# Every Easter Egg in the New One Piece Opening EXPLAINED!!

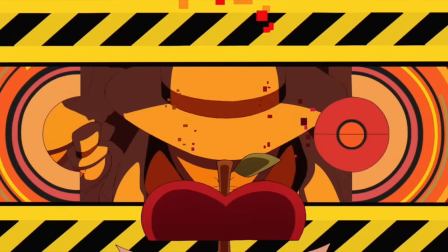The newest One Piece anime opening is out, and if you've seen it, you'll know that it is one of the most beautiful, stunning openings the series has ever had.
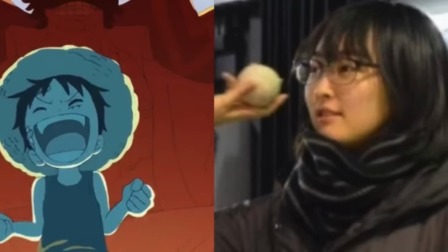Directed by the legendary director Megumi Shittani, with the legendary animator Masami Mori, also known as Sori,
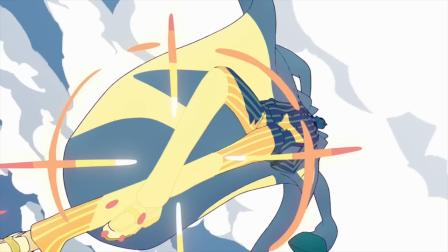as you can expect from them, this opening is filled to the brim with so many little details,
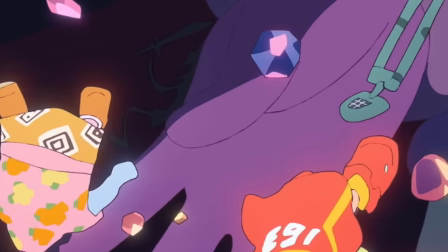easter eggs and references that you likely haven't even noticed due to just how many of them there are and how hidden they are.
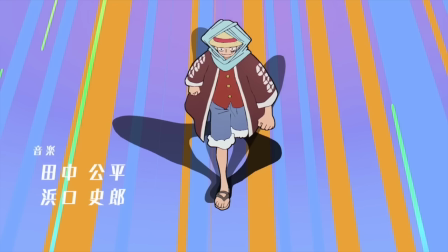So let me take this special occasion to show you all the incredible insane details hidden in this beautiful new opening.
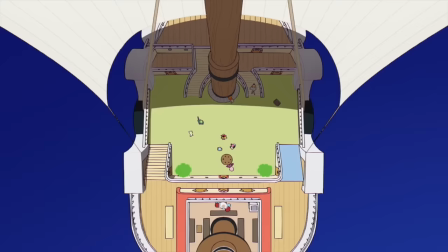The opening begins on a zoom in of the sunny of Luffy laying down on the deck.
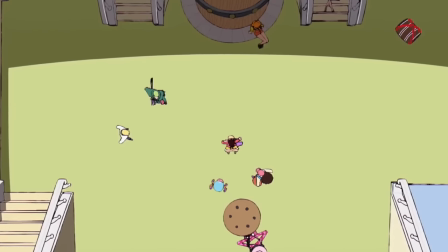This is in reference to Chapter 1060, Luffy's Dream, as all the other straw hats also parallel their positions, and Karibu can even be seen inside his barrel.
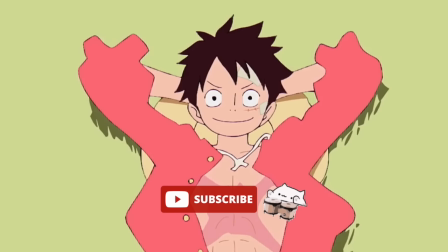Chapter 1060 serves as the first chapter entering into the Egghead Arc, making it a fitting point to open the opening in the anime too.
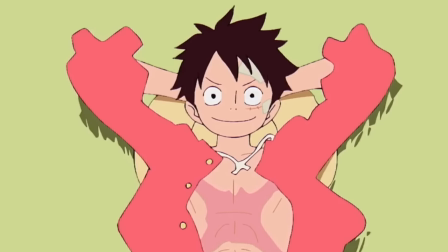Luffy, however, is wearing two bandages in this shot of the opening, which he isn't wearing in the respective version of Chapter 1060.
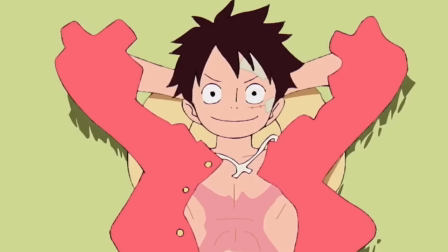It's possible this may actually be a reference to the identical bandages that Luffy had as a kid when he declared that same dream to Ace and Sabo,
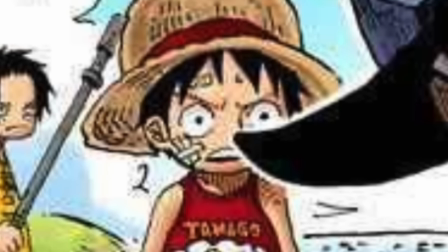to serve as apparel between that moment and the present.
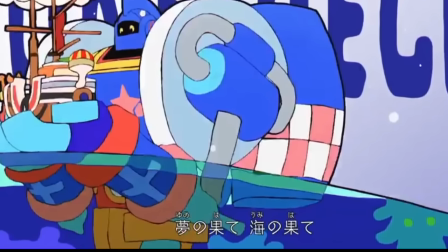The song lyrics also reference this, as they mention Yume no Hate, or what lies at the end of the dream.
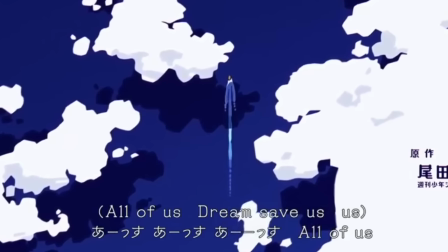By the way, focusing on the song, Hiroshi Kitarani also sings the title of the song, Us,
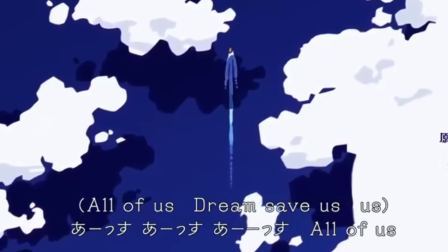which is obviously from Us as in ourselves, we as a group, so instead of we are, it's us.
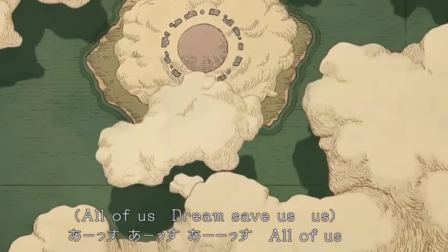The singer has also explained, however, that Us could be read as the Japanese reading for the word Earth,
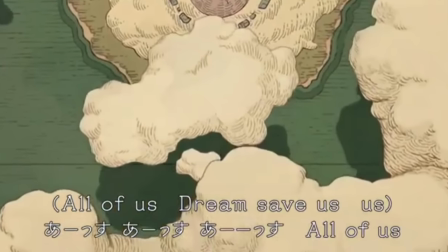which is pronounced as Asu in Japanese, explaining the line All of Us being like All of Earth.
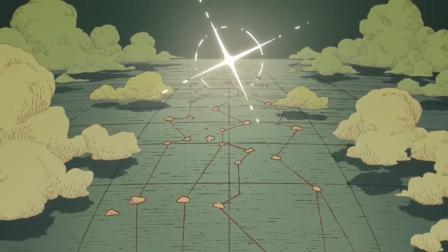Earth, and he also mentioned that it could reference the word Ashita, which means tomorrow or a new morning, a new dawn.
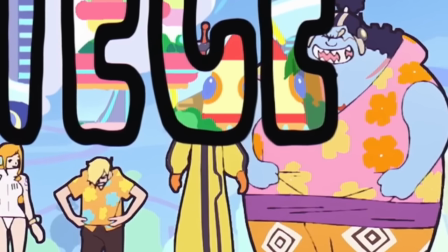As the Straw Hats walk forward, we can see Sanji and Jinbei comparing their Aloha shirts, while Sanji then turns around to fawn over Nami.
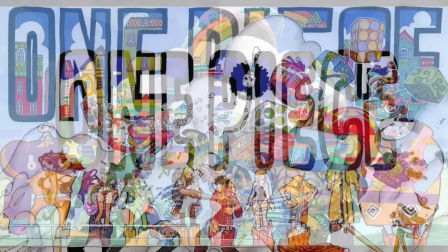The lettering from this shot could also have been potentially inspired by the color spread of Chapter 911, given the similar effect.
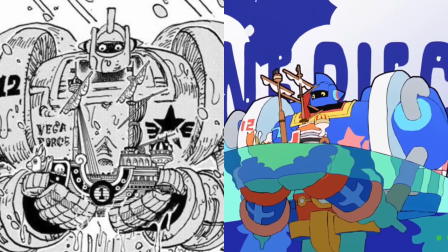We then see the Vega Force One carrying the Thousand Sunny like in Chapter 1061,
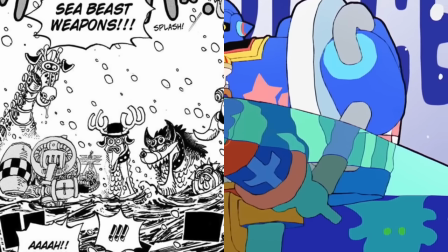but you You can also spot the sea beasts under the layer of water, as they are ready to strike when Lilith gives the order in the following scene.
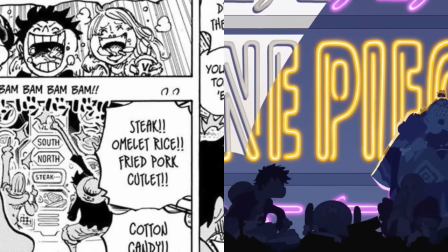Then we cut to Chapter 1062, where Luffy, Chopper, Jimby and Bonnie are exploring Egghead and eating from the automated cooking machine.
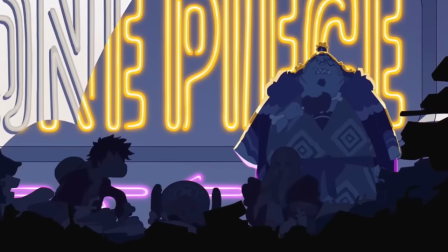Bonnie is actually visible in this shot, but she shadow heavily as to not spoil anime watchers.
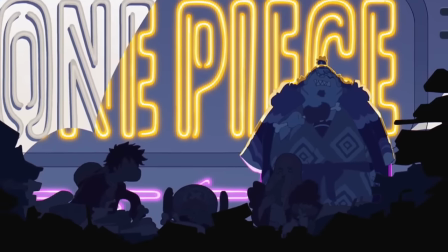The shadow is cast by a large figure, which may actually be that of Atlas, who was towering over them in that scene. scene.
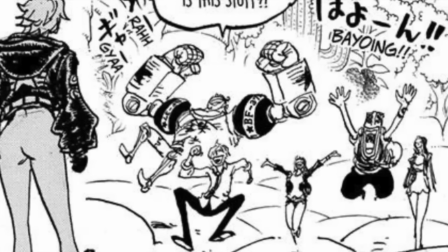Then we have a shot from Chapter 1064, with the Strahats exploring the Labophysis Sky Island ground,
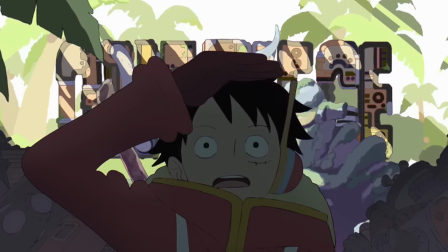and then Luffy discovering the Iron Giant in Chapter 1065 and subsequently Chapter 1066 and 1067.
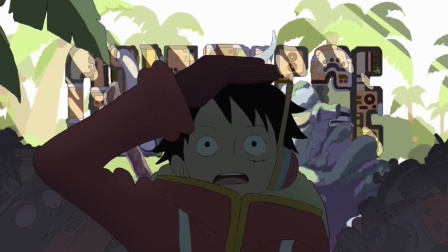Notice how all of these scenes are in chronological order as the arc proceeds forward.
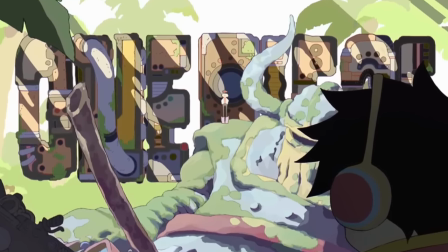When Luffy looks back towards the Iron Giant, you can actually spot Dr. Vegapunk Stella in the distance standing above it on his shoulder,
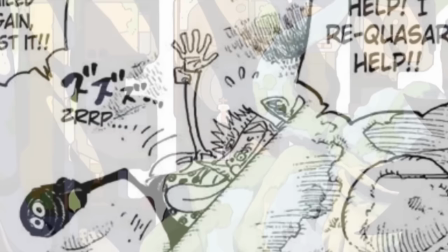as this is with the scene where Luffy and and Vegapunk first meet in 1066.
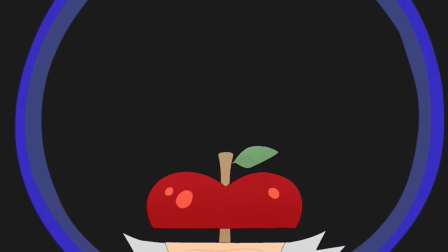We quickly zoom in atop Vegapunk's head, where we see each of the different punks rotating around as if this were a character select screen in a fighting video game,
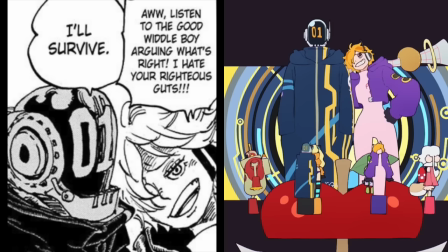all still above Stella's apple serving as the base for them. The shot of Lilith bickering with Shaka is clearly taken from Chapter 1071 as well.
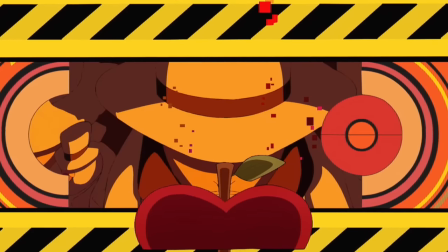Then after Stella pops out, we finally see the Cypher Pole Zero agents in the background, but their faces are quickly covered up by their masks.
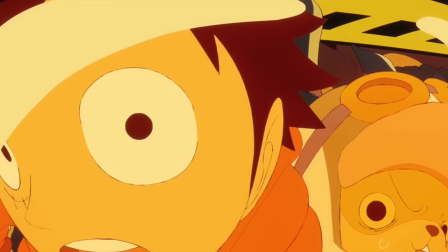However, this transitions into being a screen Luffy and Chopper are all looking into as they explore the laboratory.
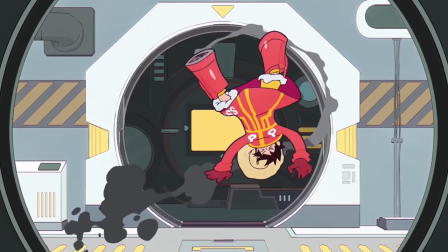Luffy's dumb shoes malfunction just like the manga, however, which sent him flying.
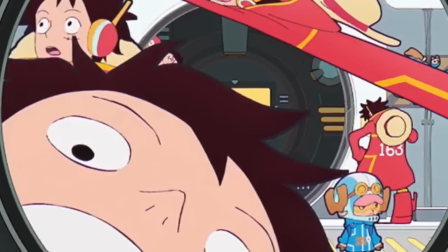Luffy popping out on the bottom left of the screen could also be a reference to the infamous photobomb that has found itself as a running joke among several anime openings in the industry.